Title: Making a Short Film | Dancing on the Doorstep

I wanted the dream world to look a bit more bright and inviting and lovely and colourful,
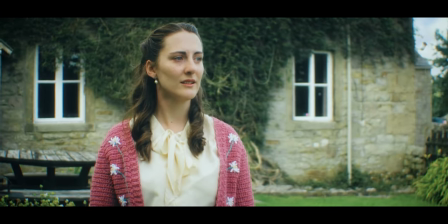13:22 whereas reality should just be kind of natural, a little bit more desaturated, but just a bit more normal.
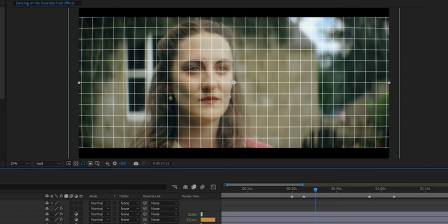13:29 I'm usually a really big fan of the anamorphic effects. I like the idea of looking at a film through a lens, I like the lens to have a bit of character like that. But for the dance itself, this just didn't feel right.
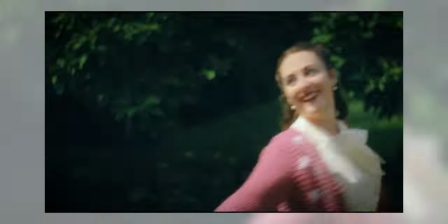13:42 So along with the colour grid, the aspect ratio widens, a lot of the anamorphic post-effects start to fade away.
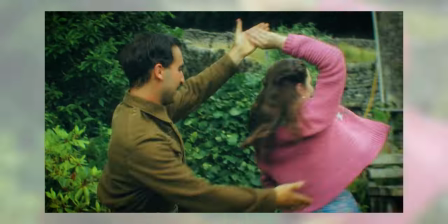13:49 So that by the time they're in the full flow of the dance, it's a full screen, colourful, lovely, inviting looking image. so that when she then realises, the aspect ratio comes cramping back down on her and the colours dim back down to the reality and it definitely helps to accentuate that moment of
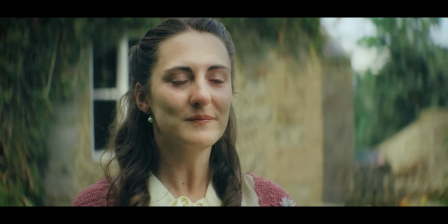14:07 realisation a bit more. Given it's quite a simple premise and quite a short run time,
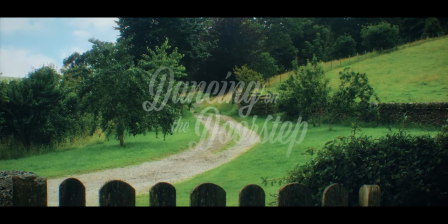14:14 it is a little frustrating how long it took but I'm so pleased that it's now out there and finished and online for all to see.
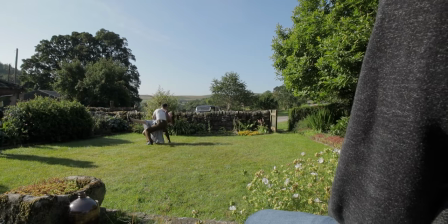14:21 I've learnt so much from doing this film. you know you can watch as many videos as you want and you can read as many books but I think the more you do it the more you learn and I learn more and more with each of these films that I do and I just
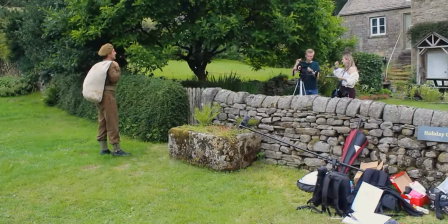14:36 can't wait to make the next one and the next one the next one so I hope that you enjoyed the film and this behind the scenes video please consider
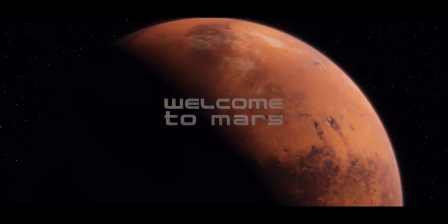14:44 subscribing I'm now going to be moving on to Welcome to Mars which is fully CGI animated film that's a very ambitious project that I'm excited to be getting off the ground. I'd love to get as many eyes on this as possible so above anything else I think if you were to just be able to share the film that would be really really appreciated. I'd like to just thank again everyone who worked on this film, everyone who's helped me along the way.
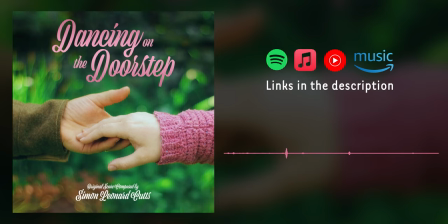15:10 You can find Simon's soundtrack on Spotify in the links in the description
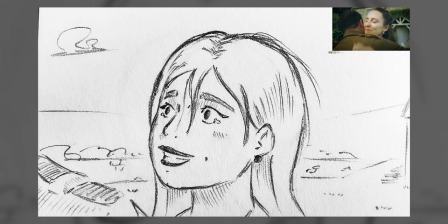15:15 and you can also watch Alex's storybook comparison here by clicking the link on screen or in the description. So thank you so much for watching. I really, really hope that you enjoyed it and I'll see you next time.